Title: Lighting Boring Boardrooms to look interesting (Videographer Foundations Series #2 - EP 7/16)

Now, up to now, we've been working in pretty interesting locations with interesting looking models, and in many ways, it makes our job easier as lighting camera people, DOPs, to craft something because you're using the environment to motivate the lighting style and perhaps the character of a room.
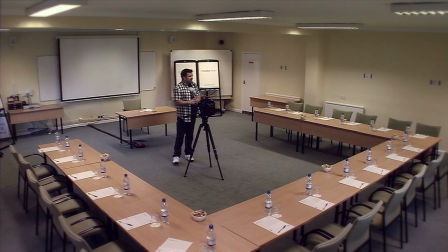Enter the classic boardroom. It's a pretty ordinary looking room. You will come across many of these in your days when you're filming, particularly if you do corporate video. And so in this section, I want to show you how I go about making something out of nothing.
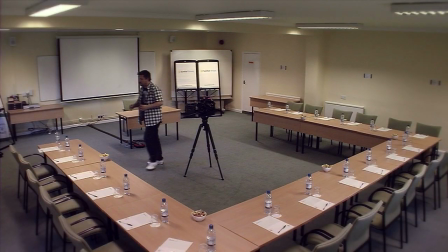Now, the first thing I want to do in here is turn off these ghastly overhead lights. So we'll do that.
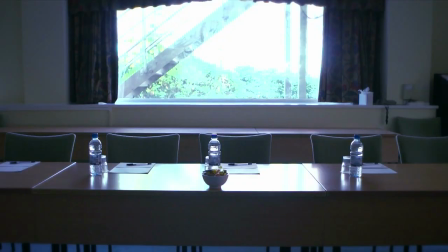And that just helps us to see any ambient light that's in the room. So by turning off the fluorescent lights in the room, we start to get a bit of a feel for how light is falling. Now, of course, we can close all the curtains and start with a kind of studio environment, but let's not make life difficult for ourselves. If you've got the opportunity to have some daylight coming into the room, then we want to think about how you can use that.
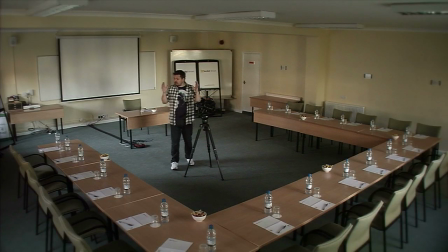Now, I'll be honest with you, I haven't got a clue how I'm going to shoot this yet. And don't be alarmed when you walk into a room and you have what I call the Stan Laurel moment, where you stand there and just scratch your head and go, I've no idea what I'm going to do. But you work through the process.
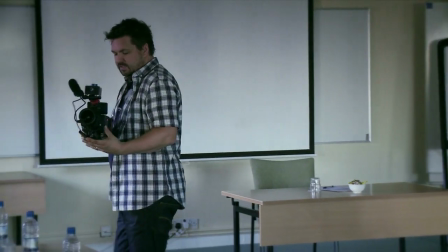So the first thing I do is take the camera off the tripod and just start looking for shots to see if I can
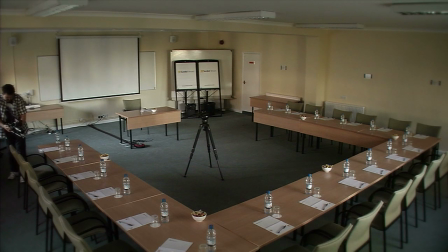see something of interest. Now, in these situations where you've got long tables,
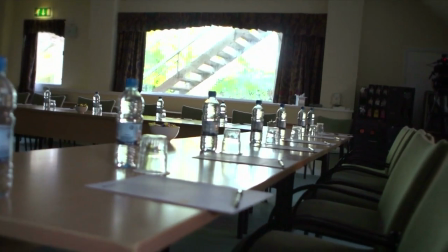I'm thinking, you know, we could do something whereby you were shooting along a table,
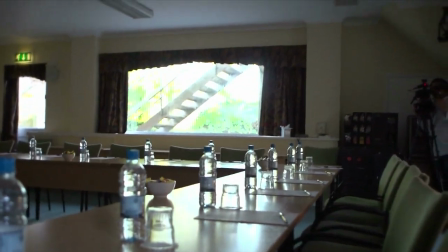but then there's that ugly ladder outside, so that's not going to work.
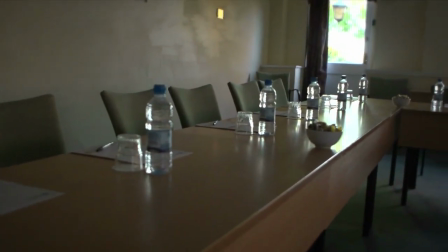Could we do it this side, where again, we can shoot along the table, and that might work.
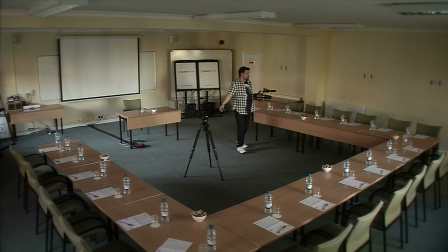We could place it somewhere. In fact, Izzy, can I borrow you for a second? I'll put Izzy, my producer. This is Izzy, everyone, who's a producer here.
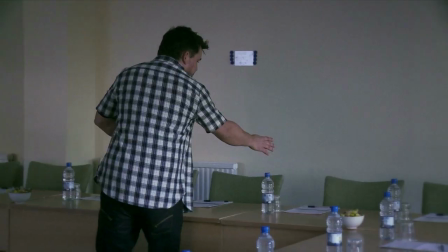Izzy, can I get you to sit in this chair here for me?
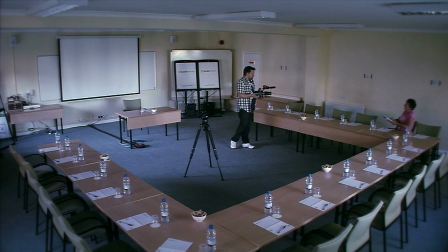Now, the premise for this interview is that we're interviewing someone who's managing this location, which is a conference center.
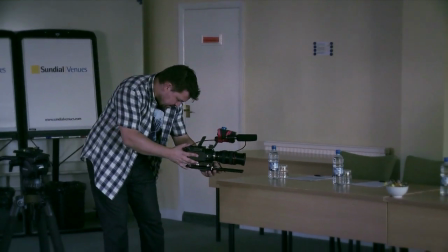Now, we could do something here where
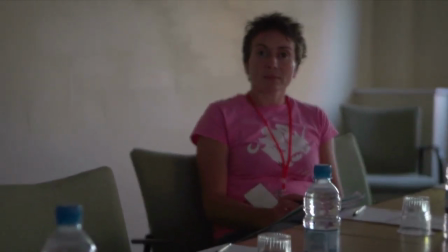we could do something like that. That's a possibility.
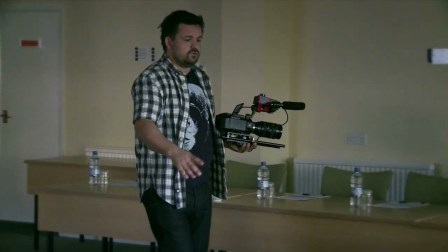But perhaps actually, Izzy, can I just put you maybe into this chair?
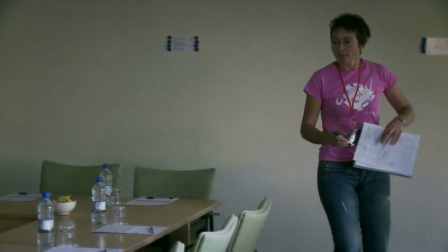And actually, let's see. This is where I think composition can really help you.
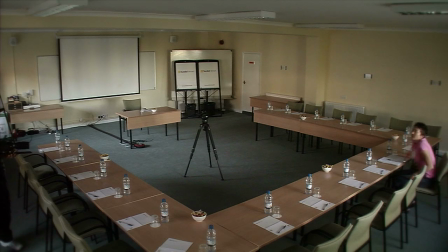Again, this process we go through of finding the frame first and then thinking about lighting.
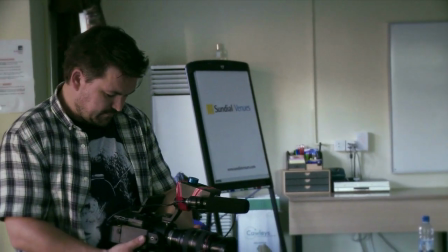So I like how
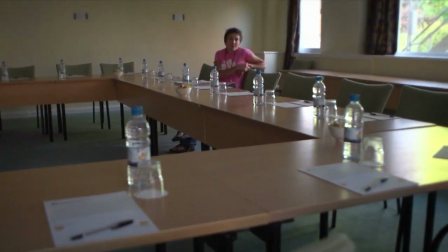the shape of the U-shaped desk is breaking frame, and I wonder if there's something we can do whereby,
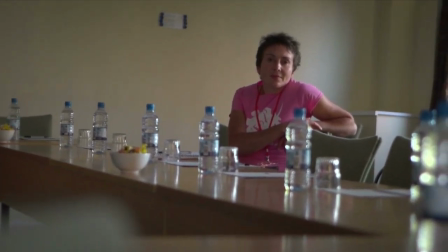see, that's getting kind of interesting. We're using this window again as a bit of a kicker.
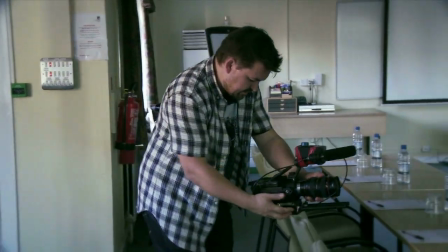I wonder if that will work.
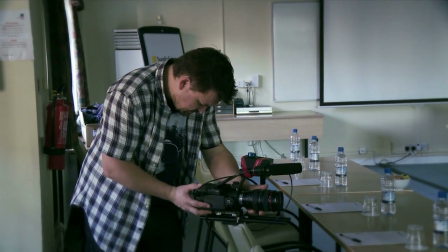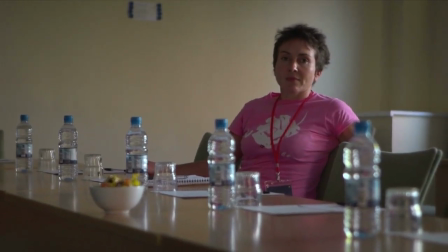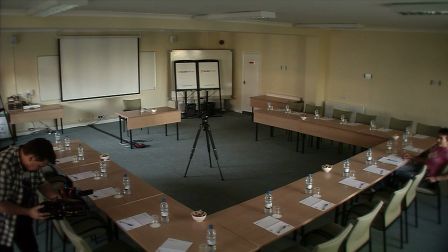This is just really a process of elimination. See, I'm thinking we can use these bottles of water.
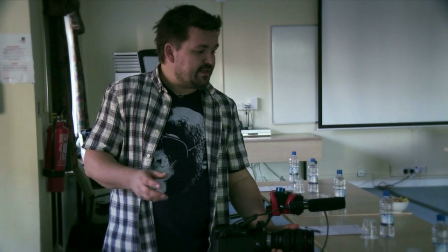You know, the conference venue is set up very orderly, and that's kind of what conferences are all about shipping in,
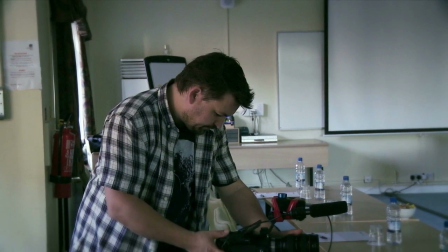you know, the executives to sit around the table and team build. And maybe we can do something where we can drop the camera down.
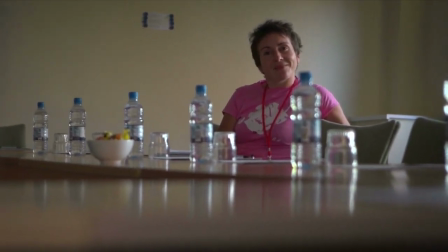See, that's starting to get quite interesting. Right, I think we'll go for something like that.
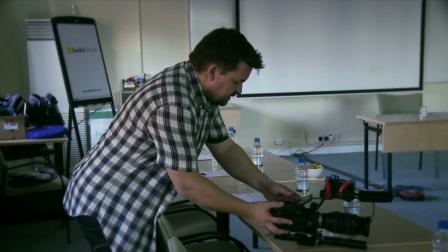Put that camera there. You know, it's about time.
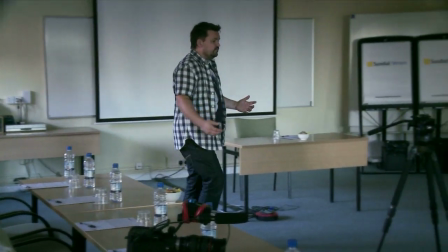You know, we don't have lots and lots of time to try out lots of different things.
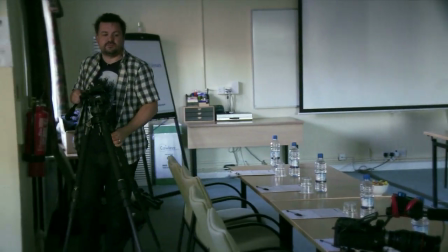So you have to develop a level of confidence that says, yeah, this will work.
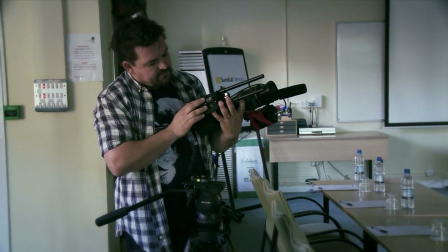This is the frame I'm looking for. Quick tip here. I've got these Manfrotto 394 plates on my camera and the opposite on my tripod,
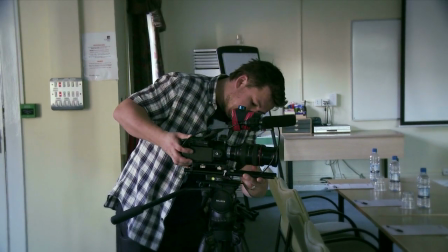so I can come on and off the tripod really, really quickly.
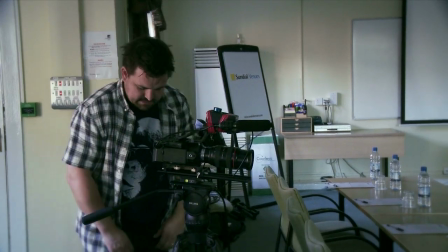So, bring this tripod down.
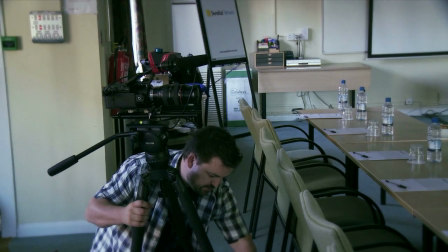We always want to set the frame first, get a frame that you're happy with, and then light.
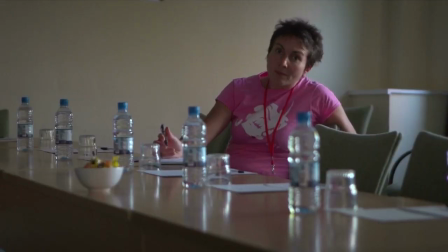And I'm getting to a point where I'm quite happy with that. Now I'm on the 70mm lens on this FS100, and actually I'd say that's my starting point.
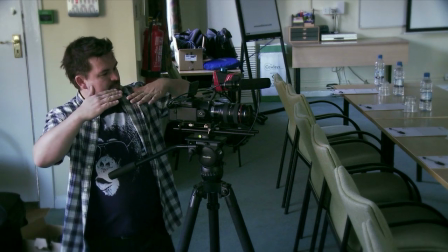What I like about the shot is I've got some graphical lines cutting through the frame, and that's a style that I like to work with.
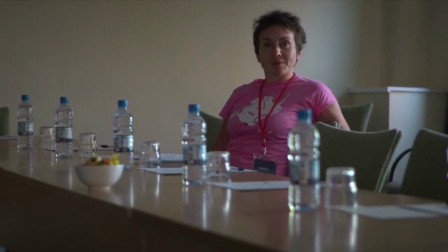So your eye is drawn in from the bottom right of frame up towards our interviewee. Now, Izzy, if you can look over that way and come round this way with your eyes, about there, keep coming, about there.
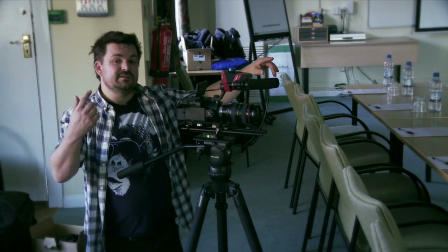So what I'll do is I'll put Izzy, who's going to be interviewing this guy, just in a chair, probably
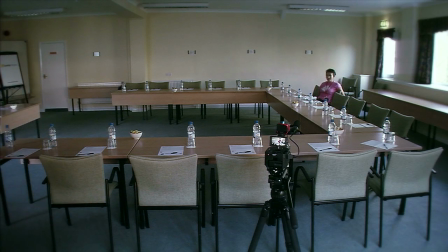around about here. Because while my camera is far away, in order for the interview to work well,
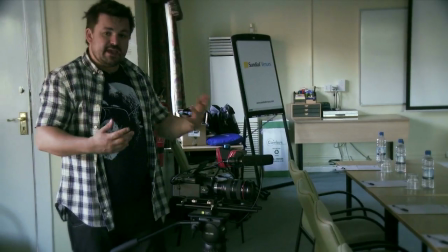Izzy needs to be engaging, or the person needs to be engaging with Izzy, the producer, and ignore the camera.
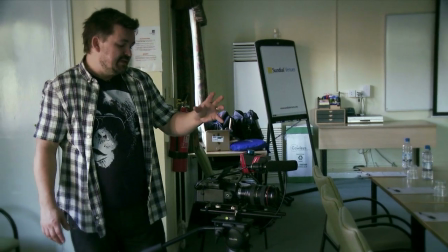I'm also going to put the 70 to 200mm lens on this, because at 70mm I've got a nice wide shot, but I want to go in for close-ups.
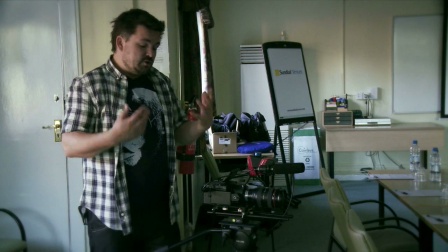So what I need to do now is light it.